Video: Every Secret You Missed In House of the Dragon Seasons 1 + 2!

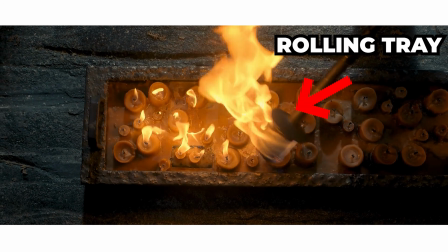487s
To create that effect, the production built a rolling tray underneath the table and filled it with real candles, so the firelight would shine up through the map of Westeros,
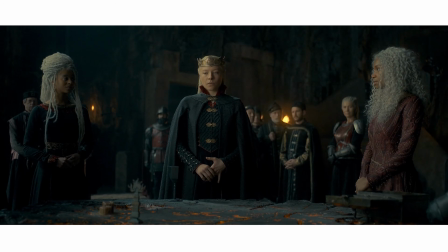496s
which means the warm, flickering light you see on the actors' faces was not some digital enhancement added later.
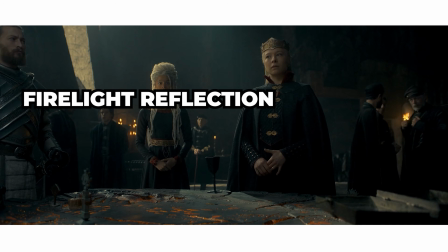502s
It was really there on set, so when the firelight dances across the actors' faces in the finale, that flicker isn't a post-production pass.
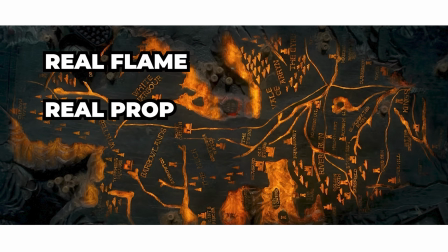509s
It's real flame, on a real prop. New school show, old school trick.
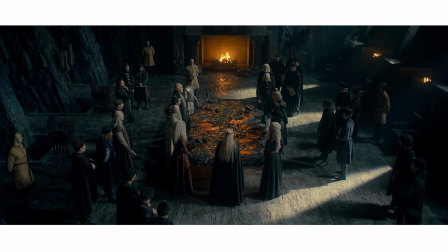514s
But going old school had unintended consequences. Because the candles, torches, and braziers across the indoor sets were nearly all real rather than LED,
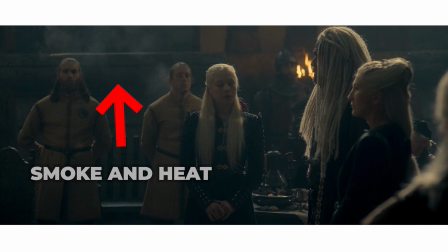523s
the smoke and heat haze gradually became part of the visual texture of the series, especially in those tense indoor scenes where everyone looks overheated and on the verge of snapping.
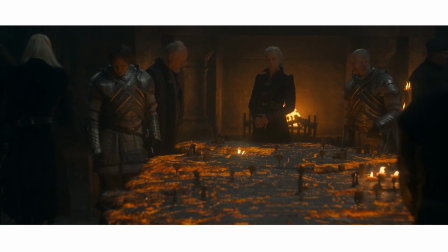532s
Honestly, it works well for this story. The court already feels like a pressure cooker. It just turns out the set sometimes was one too.
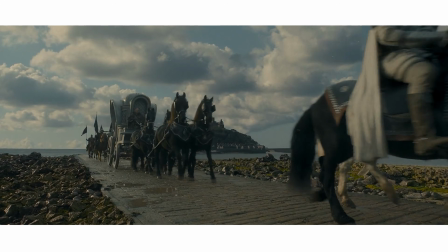539s
Driftmark in real life. The exterior of High Tide, the seat of House Velaryon on Driftmark, isn't digital.
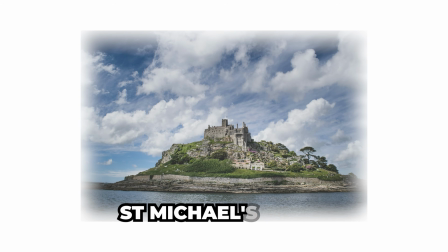545s
It's a real castle. The production filmed on St. Michael's Mount, a tidal island off the coast of Cornwall in England.
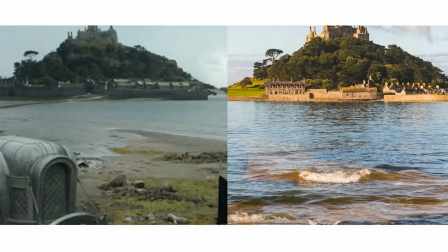551s
Twice a day the sea covers and uncovers the causeway connecting the island to the mainland, exactly like the dramatic bridge approach to Driftmark.
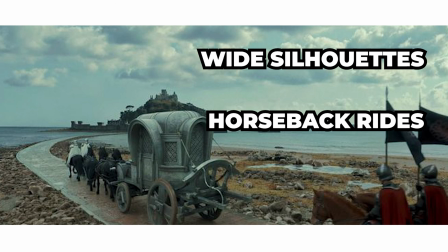559s
So, the wide silhouettes, the slow horseback rides up to high tide, the funeral procession, all real.
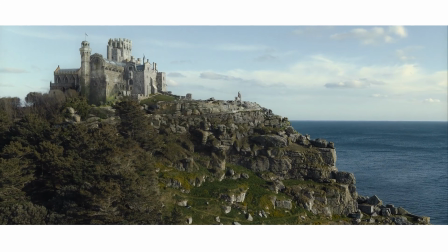566s
The only major addition is the digital extension that gives the castle its imposing Valyrian profile.
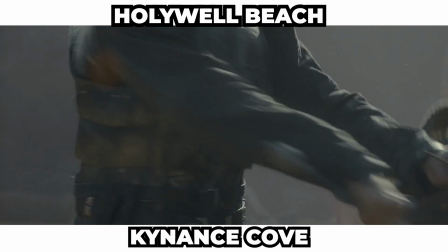571s
The same coastline did double duty elsewhere. Nearby Holywell Beach and Kynance Cove served as the stepstones, where Daemon battled the crab feeder.
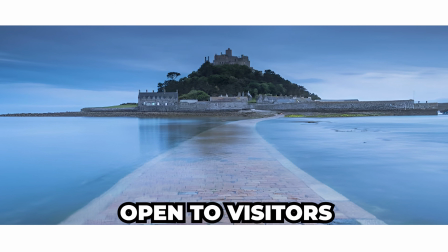579s
Good for fans to know, St. Michael's Mount is fully open to visitors, so it's one of the easiest pieces of Westeros to visit in real life.
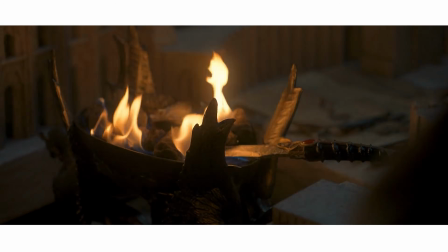587s
Twice a day anyway. The Retconned Dagger. House of the Dragon took one of the most famous props from Game of Thrones and gave it a much bigger job.
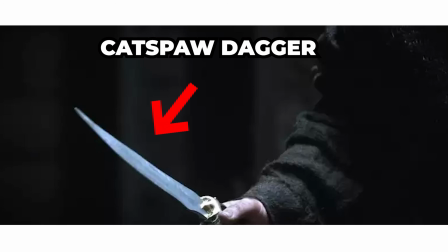595s
The Catspaw dagger made its first on-screen appearance as the blade used in Bran's assassination attempt in Season 1 of Game of Thrones,
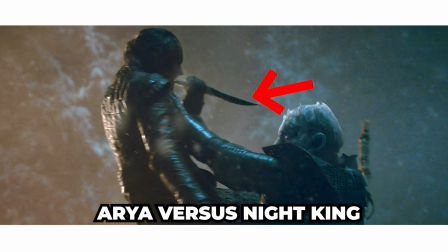602s
before eventually finding its way into the Night King's torso, courtesy of Arya.
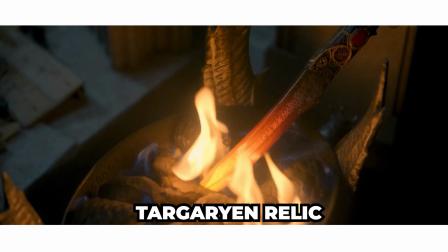606s
Here, though, it is reintroduced as a Targaryen relic carrying Aegon's prophecy.
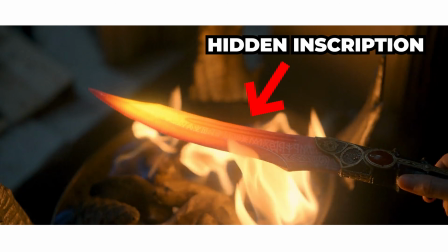611s
When heated, the Valyrian steel reveals a hidden inscription about the prince that was promised and the Song of Ice and Fire.
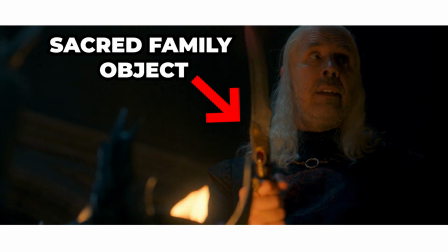618s
So the dagger is a sacred family object tied to the survival of the realm. This makes its use later in the season even more ironic,
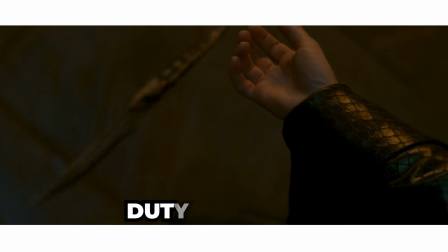625s
because the same blade that is supposed to symbolize Targaryen duty and unity ends up
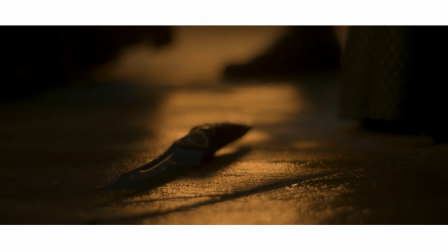629s
being used by two of the houses squabbling over the tattered remnants of the Targaryen dynasty.
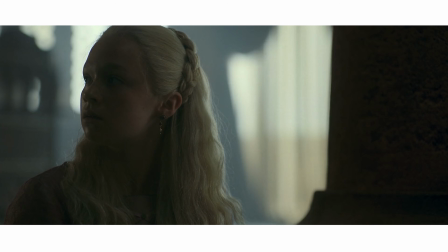634s
Helaena the Dreamer. One of the changes House of the Dragon made to the source material was turning Helaena into a true dreamer.
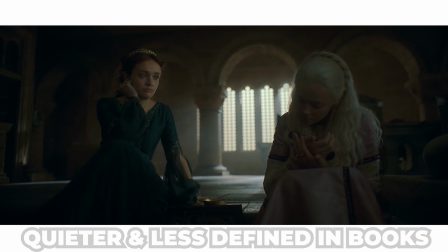641s
In the Fire and Blood book, she is a far quieter and less defined presence.
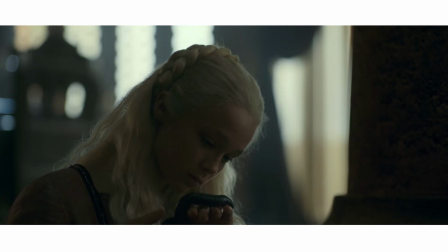645s
In Season 1, however, her strange little mutterings become the most important lines in the entire season.
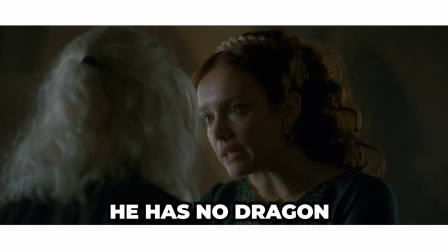650s
When Aemond complains that he has no dragon, Helaena softly says,
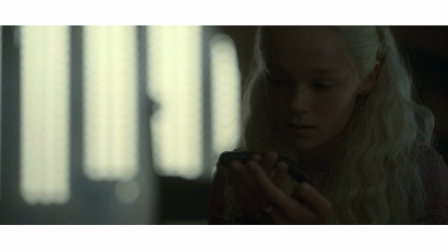654s
"He'll have to close an eye," a line that only reveals its full meaning later, when he claims Vhagar and loses his left eye in the process.
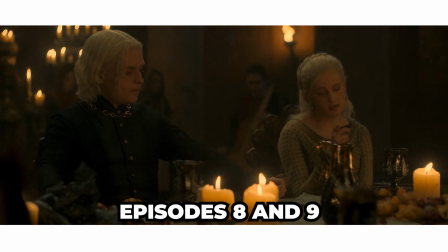662s
The same pattern appears again in episodes 8 and 9 with The Beast Beneath the Boards,
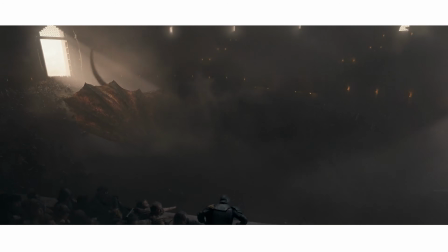666s
which foreshadows Meleys erupting through the floor of the dragon pit during Aegon's coronation.
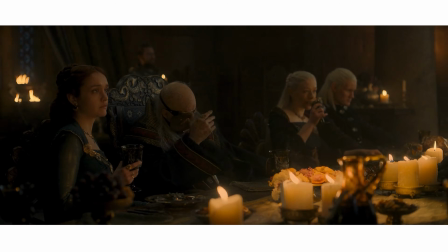671s
What makes this detail especially powerful is who fails to notice it.
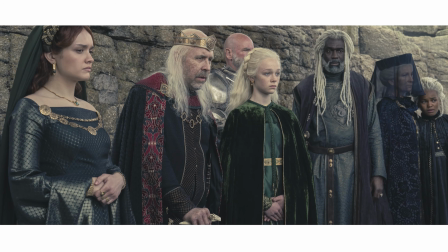676s
Viserys is consumed by prophecy on the grandest possible scale, yet never seems to recognize that his own daughter is quietly foretelling disaster in the next room,
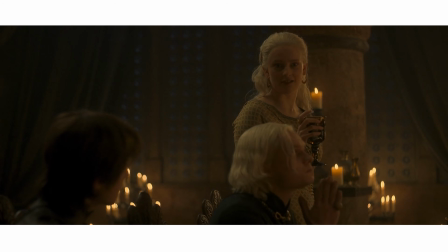684s
so Helaena becomes a living example of one of the show's central ideas. History tends to announce itself long before anyone bothers to listen.
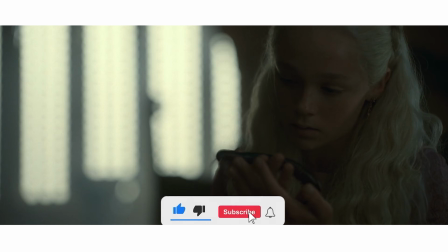692s
And if you want to see a deep dive into Helena's prophecies, make sure to hit subscribe. Syrax the Swiftie.
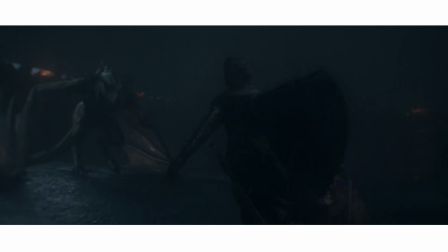698s
Not all of the show's clever listening is in the script. Some of it is in the sound mix itself.
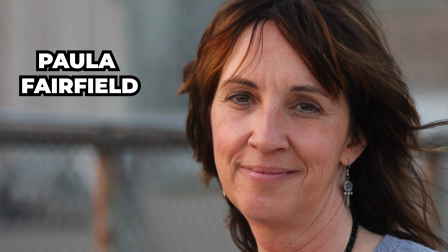703s
Sound designer Paula Fairfield, 3 Emmys and a BAFTA for Game of Thrones universe work,
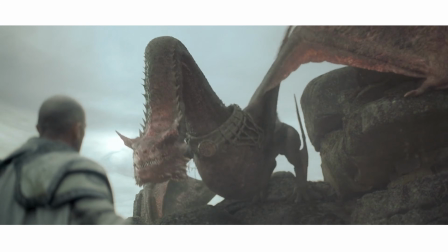708s
gave each dragon a distinctive voice by first assigning them a human personality in her head.
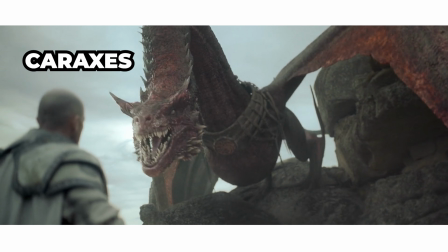713s
Caraxes, Daemon's blood-red dragon, is a white boy who thinks he can rap.
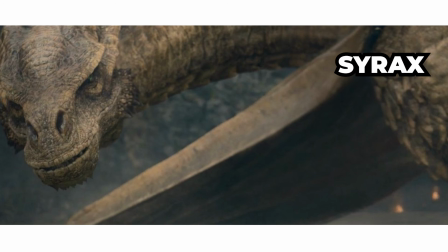718s
Syrax, Rhaenyra's gold, is a fidgety 13-year-old Taylor Swift fan.
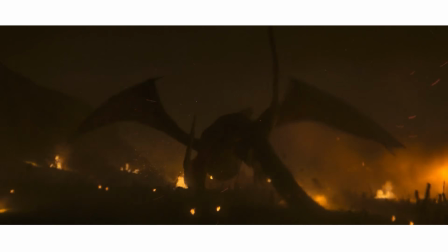723s
Really? While it may sound kooky, these characters form the foundation of the actual sound design.
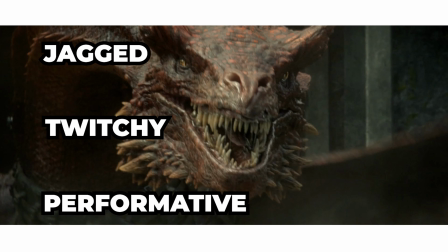728s
So Caraxes gets noises that are jagged, twitchy, and performative. Syrax gets ones that are bright, restless, and self-conscious.
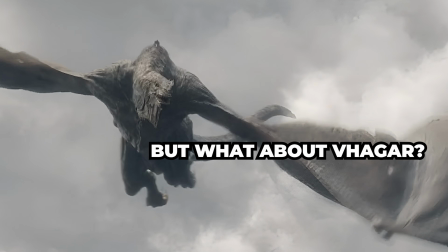736s
But what about Vhagar?